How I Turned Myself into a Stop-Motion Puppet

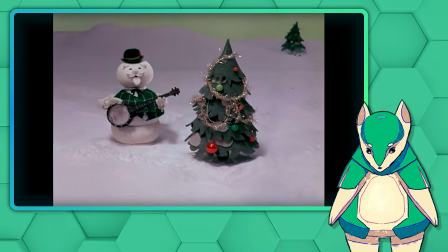(16:19)
I did also think about procedurally generating the decorations on some of these trees,
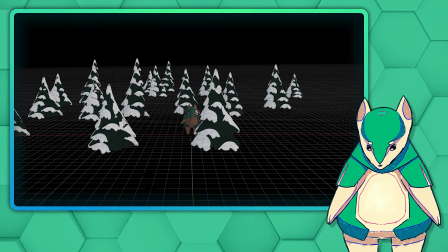(16:24)
but at this point it was getting dangerously close to Christmas and I still needed to actually edit the whole video too,
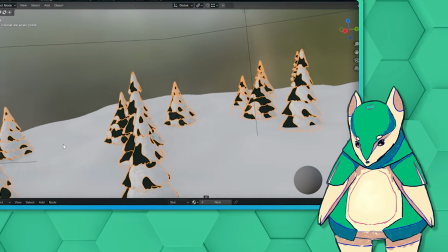(16:30)
plus I had already scrapped another video to focus more on this one,
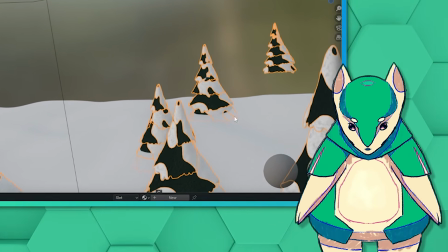(16:34)
so sheer panic was finally able to overcome the monkey in my brain that says, but it'd be so cool, how long could it possibly take?
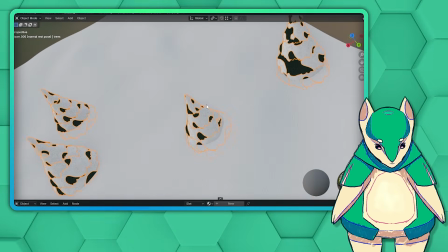(16:42)
Because it could possibly take a very long time. I finally had my happy little trees and my computer's GPU was screaming for mercy.
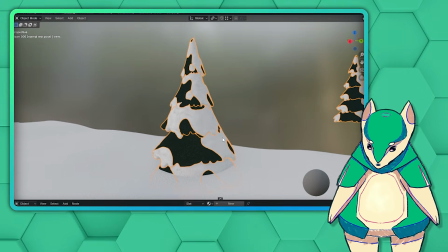(16:49)
All that was left was the lighting and the finishing touches.
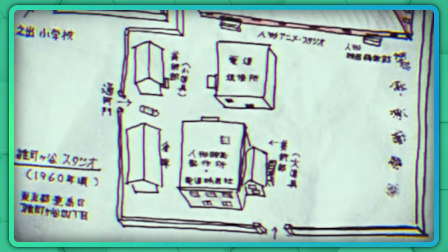(16:52)
The real Rudolph was shot in a studio set up in an old building in Tokyo that had previously been used to test aircraft engines during World War II,
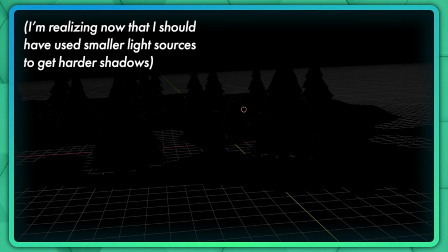(17:00)
so to get closer to that studio look, I added 2 slightly warm white,
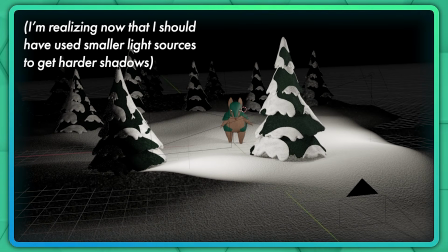(17:04)
halogen-ish softboxes in a 2-point lighting setup right in front of my subject and let that light fall off into the distance.
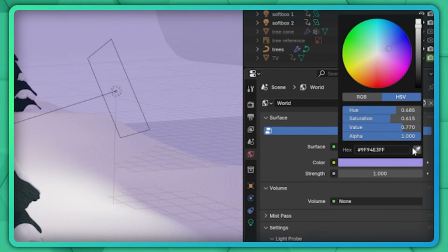(17:11)
I set the background color to try to match the special and let it emit some light through the scene, making the colors a little more cohesive, as if the background was reflecting some of the light.
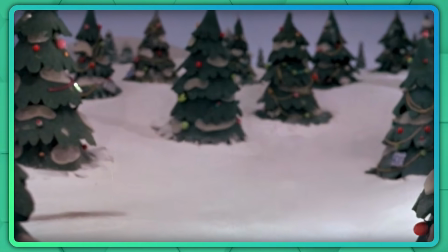(17:21)
Then I noticed in my reference that there was a weird pinkish hue in the background of a lot of these shots,
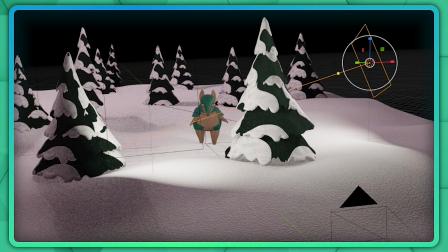(17:26)
so I added one more huge but dim lavender softbox over the entire scene,
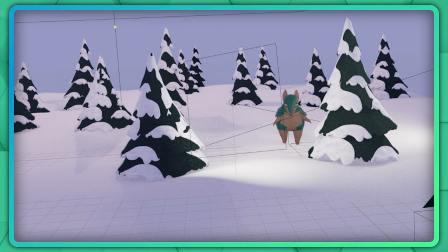(17:31)
which further tinted the background and also brightened up the snow a bit so it pops out from the sky better.
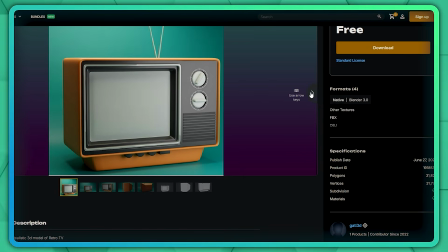(17:37)
And with a trendy mid-century TV model I downloaded off the internet and modified slightly,
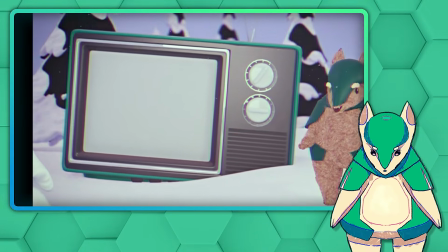(17:42)
though I forgot to change the color of the screen to be a more realistic dark gray,
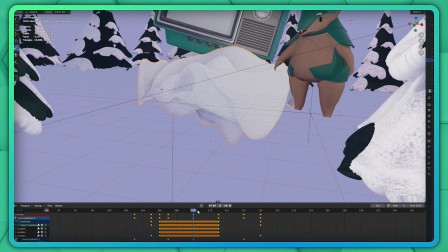(17:46)
one more chunk of snow that I animated with one more noise texture offset to act as a sort of splash effect as I dropped the TV into the snow from the sky, and some camera lens effects,
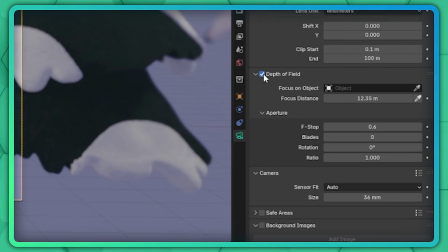(17:57)
I was finally able to render this all out over a couple dozen hours and start editing.
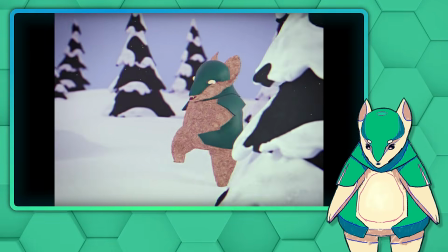(18:03)
So there you have it, an imitation Rankin Bass stop motion effect in Blender.
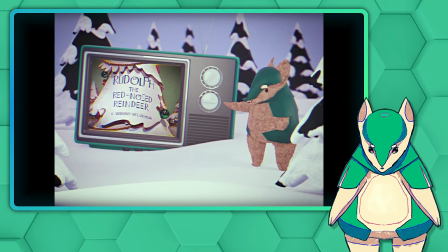(18:08)
Of course it could have been better and will always live in the shadow of Worthy Kid's incredible fake stop motion animation,
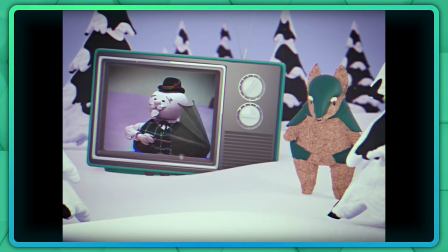(18:14)
but as a substitute for a VTuber model in a 20-minute video essay, I'm really happy with how it turned out.
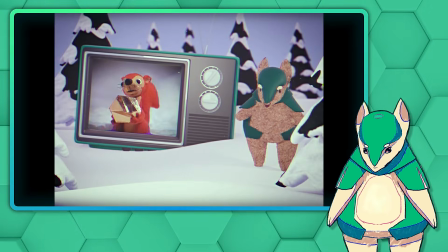(18:19)
So was it worth it? Well, objectively, no.
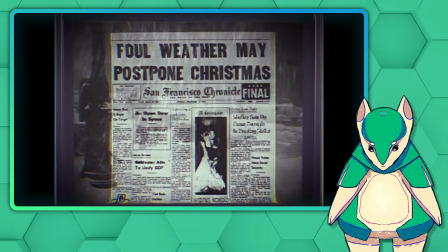(18:23)
I absolutely should not have spent 2 months working on this one single video when I could get 7 times as many views on a video that I made in 4 days,
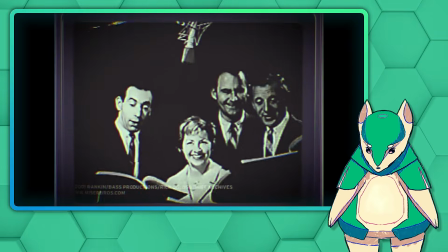(18:32)
but, well, sometimes you just gotta. That's what life's all about, for me at least.
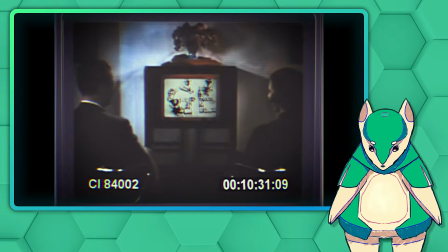(18:37)
I hope this video helped a few people out there with their own projects, or failing that you at least found it interesting,
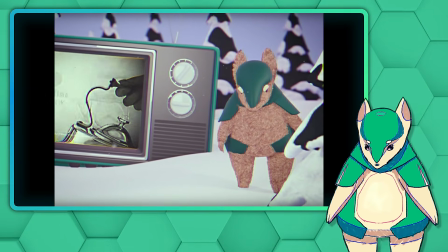(18:43)
or failing that you at least found it to be soothing background noise as you fall asleep. Thanks for watching, and thanks to my amazing supporters on Patreon who make it possible for me to make
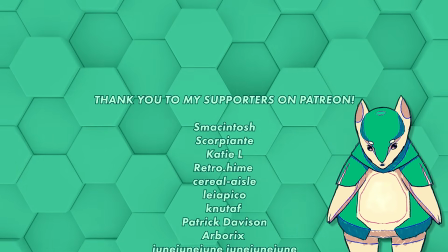(18:52)
absolutely foolish decisions like this and not immediately end up lying in a ditch somewhere.
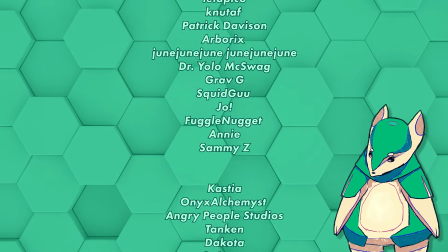(18:57)
Smackintosh, Scorpiante, Katie L, Retrohime, Cyrilile, Leia Pico, Nutaf, Patrick Davison, Arborix,
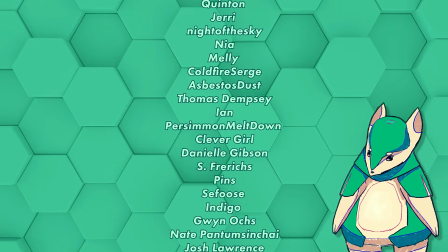(19:02)
June, Dr. Yola McSwag, Grav G, Squidgoo, Joe, Fug on Nugget, Annie, and Sammy Z, as well as all the other names you're seeing on the screen right now.